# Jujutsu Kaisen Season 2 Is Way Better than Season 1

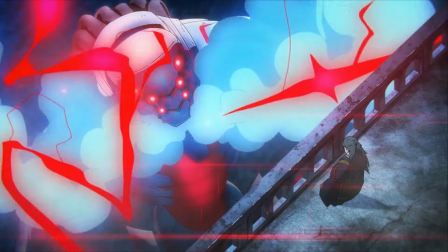And after he thinks he's killed Mahito, he says, okay, time to kill Geto now.
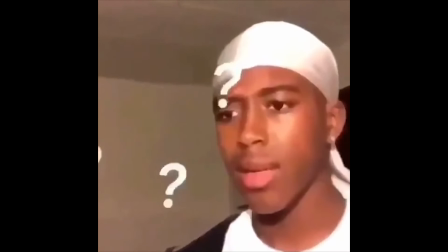What? Seriously, this was so strange. I don't know why he contradicted himself so much, but anyway.
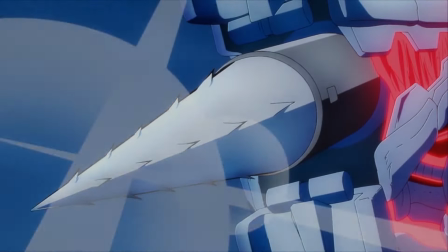Aside from that little detail, this fight is absolutely bonkers. Mechs are not really my cup of tea, but I thoroughly enjoy this.
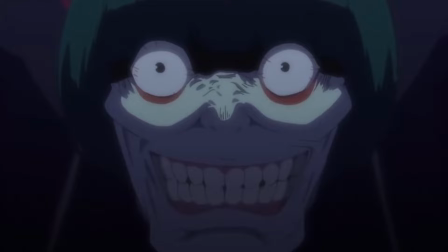The voice actor did give me some PTSD, but I tried to ignore that. There's so many twists and turns.
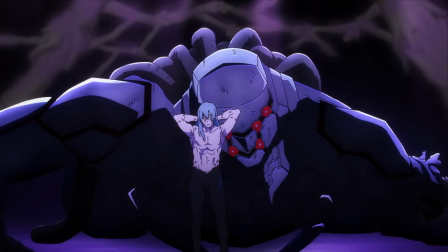One moment you think Mahito has the upper hand, then all of a sudden Mekamaru pulls out a crazy trick out of his sleeve and completely flips it.
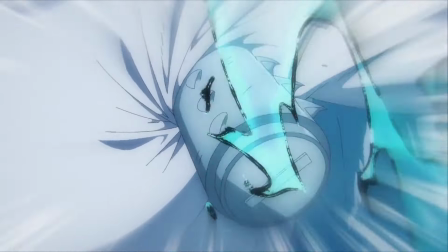This is something Bleach does in like literally every fight in the entire show. It works because you actually don't know who is gonna win, which again, I just have to stress enough,
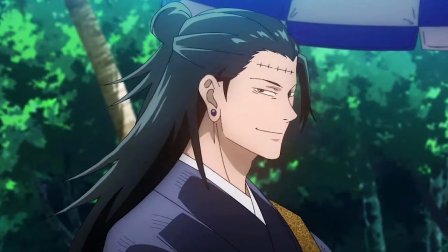is an incredible feat because we're talking about the two main antagonists versus this guy.
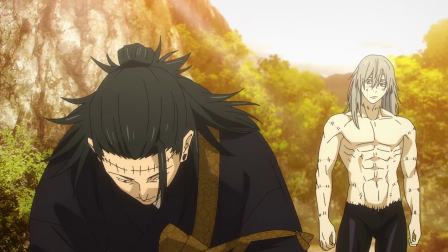What is that? What is that?
I think it's so weird how this whole part feels so isolated to the rest of the story.
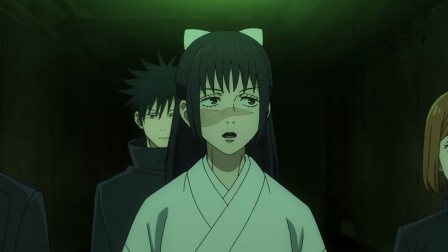We see Itadori and the others try to find him at the start, but after that, they never speak of it again.
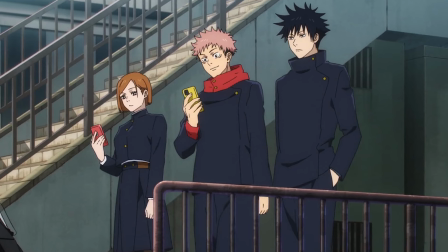We never see anybody's reaction to Mekamaru's death or their reaction to him being the traitor.
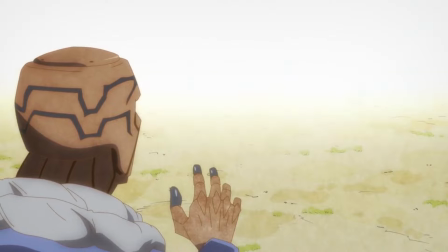I guess that's just another way to show how isolated he really was to everyone. And once again, the animation is just out of this world.
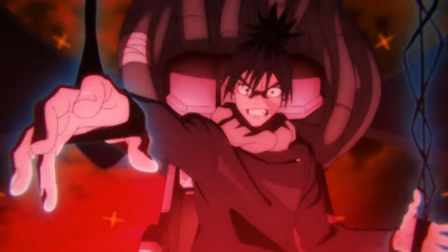It really felt like they went above and beyond for this one. And I'm continued to be amazed by the director when he's giving us transitions like this.
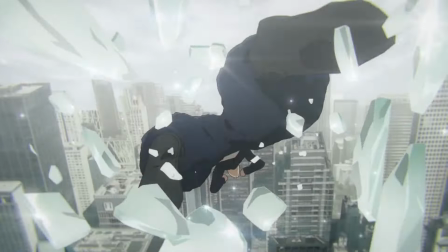I think that's the first thing I noticed when I started the season. The first episode is so well directed, I was just blown away.
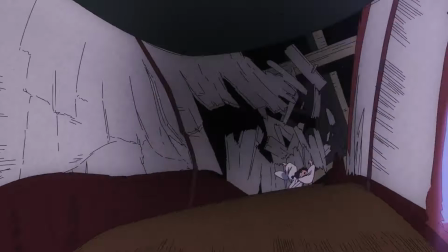Some of these shots and angles are so creative and refreshing. This shit looks like it was made by Jesus.
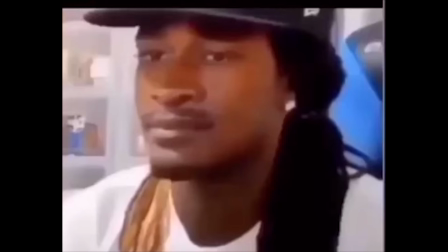They must have been running this bitch like a sweatshop. But people are mad because of the ghosting and dimming.
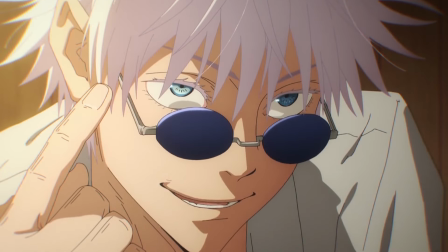Shut the fuck up! Every shot of Gojo in the first arc is just perfect.
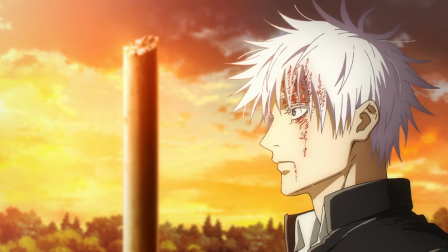It's like they spent twice as much time drawing him compared to everybody else. I really don't know what it is.
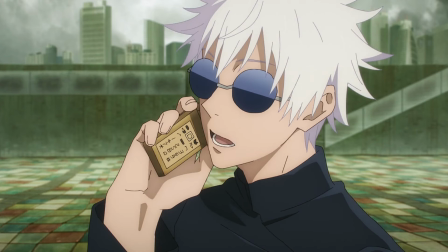They literally just slapped some sunglasses on him and he looks like 5 times better. Gojo was already one of my favorites, but they made me care for him as a character so much more.
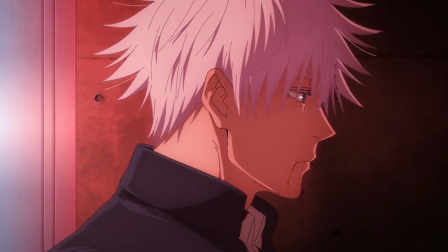He's not just the overpowered character anymore. In fact, I really like how they made him being overpowered a part of his character arc.
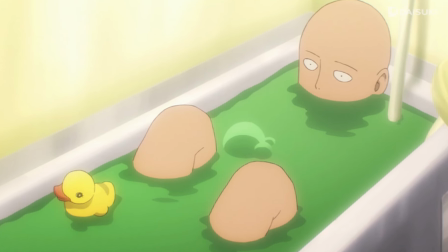It's kind of like how Saitama is depressed because he can't find anyone that is nearly as strong as him.
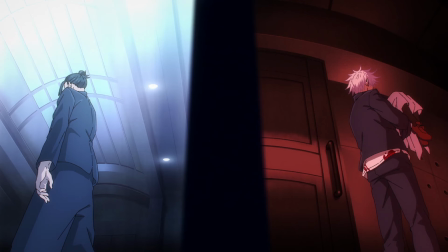Because Gojo is so ridiculously strong, it creates a gap between him and the people he's close to.
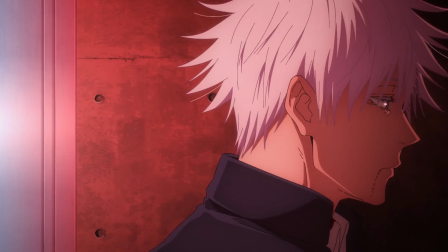If we didn't get this arc beforehand, I don't think I would have cared nearly as much about the things he does in the Shibuya arc.
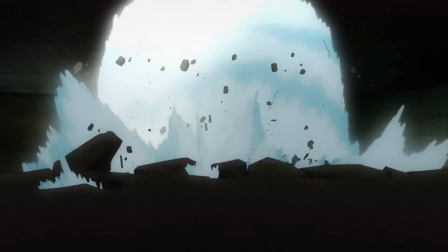So overall, Jujutsu Kaisen has actually just like blown me away. Much like another brand new anime that just came out this season.
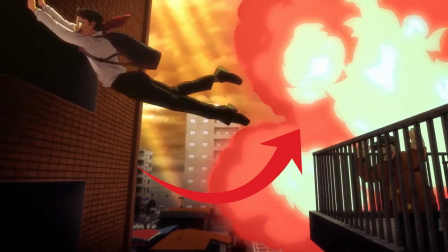And you have to check out this video to see more about that.